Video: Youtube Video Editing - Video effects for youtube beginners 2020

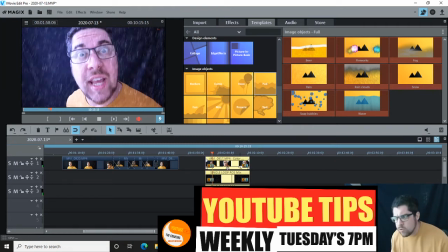You could have that flash in the background, so it's like, while raining and talking in, you know, but adding that color correction again. So going back to that color correction. So if you're getting value from this video and you're enjoying the content, please give us a like and a share and subscribe to this channel.
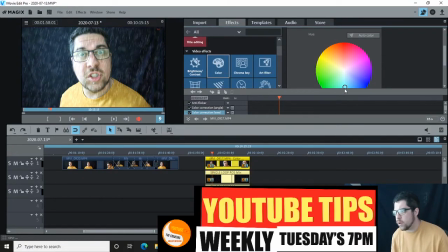You know, we might want to make that look a bit icy, so it's sort of dark.
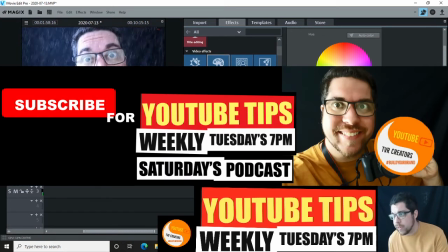That looks really well with the rain, that sort of thing.
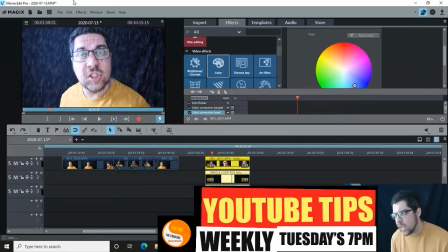If we don't want the rain, and we're just going to undo that just to show you,
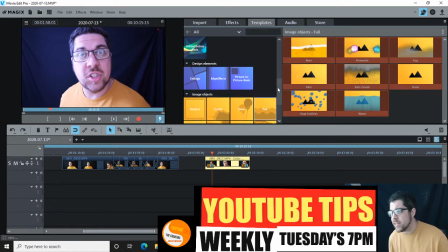because there's so many things you can do. And this is playing around. You might want to look at what little gadgets you can do.
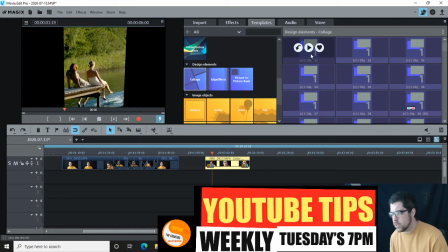Let's see what these do. So you can add in little transition fades.
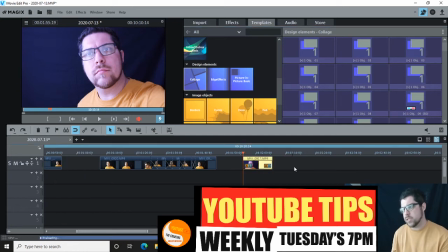So as you can see what this does.
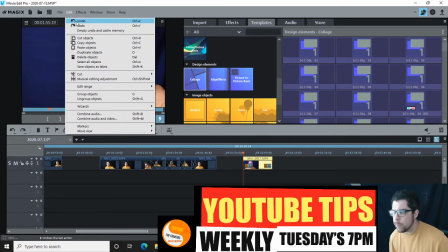know, sort of blurs in. And I personally would say that it depends on what you're using it for.
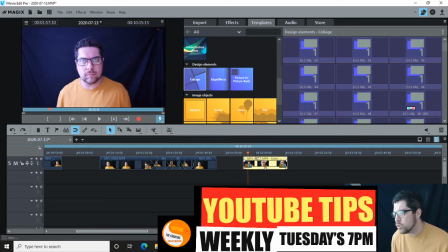So say, for example, I don't know, again, we wanted myself in some sort of dark cave.
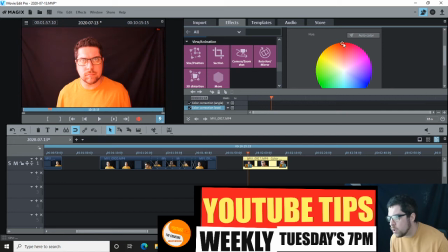In my old Titan films, I'm like, oh yeah, it's dark powers or whatever. So I'd make it like, you know, really red, and I'd be wearing a hoodie, and it just sort of sets the scene. You could put some like thunder and lightning in the background, which you can just, you know, take from some sort of sound effects, or like I say, record yourself.
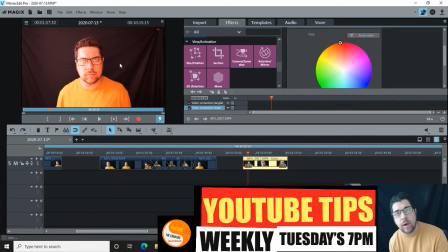I mean, it's always thunder and lightning at some point. But you can just download that quite easily from the sound effects library over on you know, YouTube and stuff like that, and then you could put that in, have thunder and lightning going on.
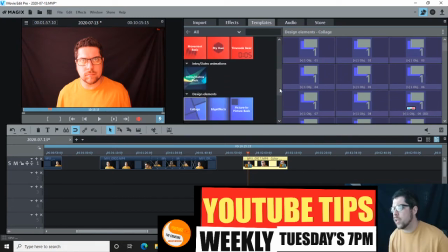So if we had this in, another thing I like actually is if you go back to the fillers again as well,
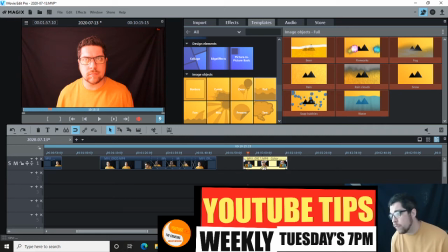and a lot of apps on your phone now have little cool effects that you can use, which is really cool.
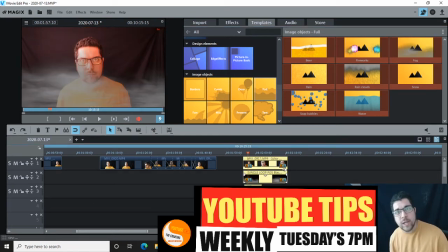Now, an effect I like to use sometimes, and I've used this just to break up my videos, just to make them a bit more creative, I've added in this cool mist. So, you know, I've made the color correction, made it red, so it's like it's an evil character, you know, if you're making a film, and then you add in this like natural fog, and
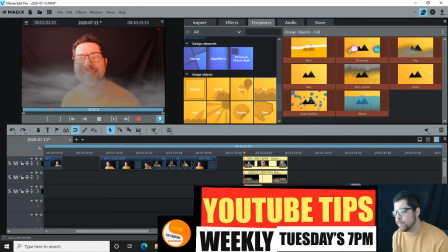I would get rid of the music that comes with that effect, just because I don't need that. So say, for example, we just get rid of that. So just bring that in. We've got this like mist, so it's got that Sleepy Hollow feel, you know, like Headless Horseman. And, you know, it's really cool to add that to, you know, that really cool. So you can see what we can
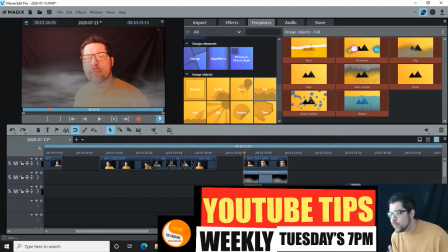do. So if you're making your own little film, I don't know, you got like some like, maybe making a horror or stuff like that. And you can add shadows. I don't know, if you're doing something silly, if we go to this clip, say we could add some fireworks, which is really cool.
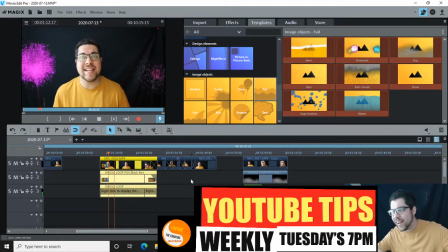We're like, whey, look, he's done it, he's just achieved. So for example, I've literally just thought this now, when I eventually get to 200 subscribers, I could be like, yeah, we've done it, whey, fireworks. I'll probably forget that by the time I come to it, but you get the idea. So that'd be really cool, and that's the sort of thing you can do.
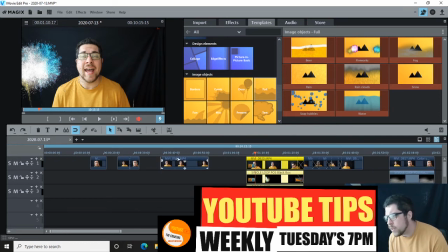I did have snow somewhere. Let's see if we can find another clip to play with. Which is really cool.
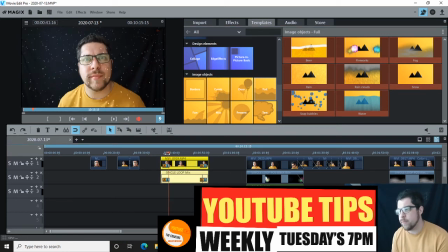So what you could do here, say we got snow here. I really like this effect. Let's just get rid of the sound a minute, because we don't really care what I'm saying at this particular moment in time. So see, you got this really nice scene of snow, it's sort of coming down. And what you could do here, actually, you know, you could literally just film outside.
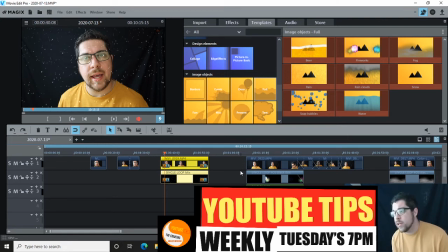Maybe it's a dull day, didn't even have to be snowing. You could film yourself outside, you know, walking through a field, you know, and maybe it's just a dull day, so think about the lighting and that. And then what you could do with that, just to reinforce that, you could just go into your color correction and just think, well, what's snow?
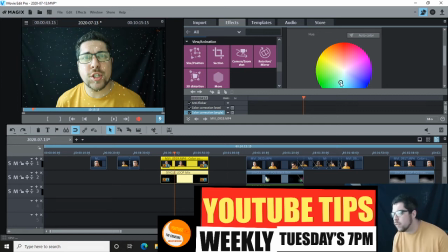You know, it's like whitey blue, so let's see if we can find that. That's normal, that's green, that's blue, that's lighter. And look, so I've made it a light blue, and straight away it just goes better with the snow.
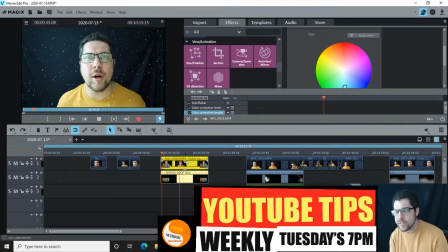Do you see what I've done now? And this is the sort of thing I learned from my days on the theater. So depending on setting the scene, you know, if you got, you know, angry and lava, you maybe want red. You know, if you want it to be, I don't know, whatever, dark blues.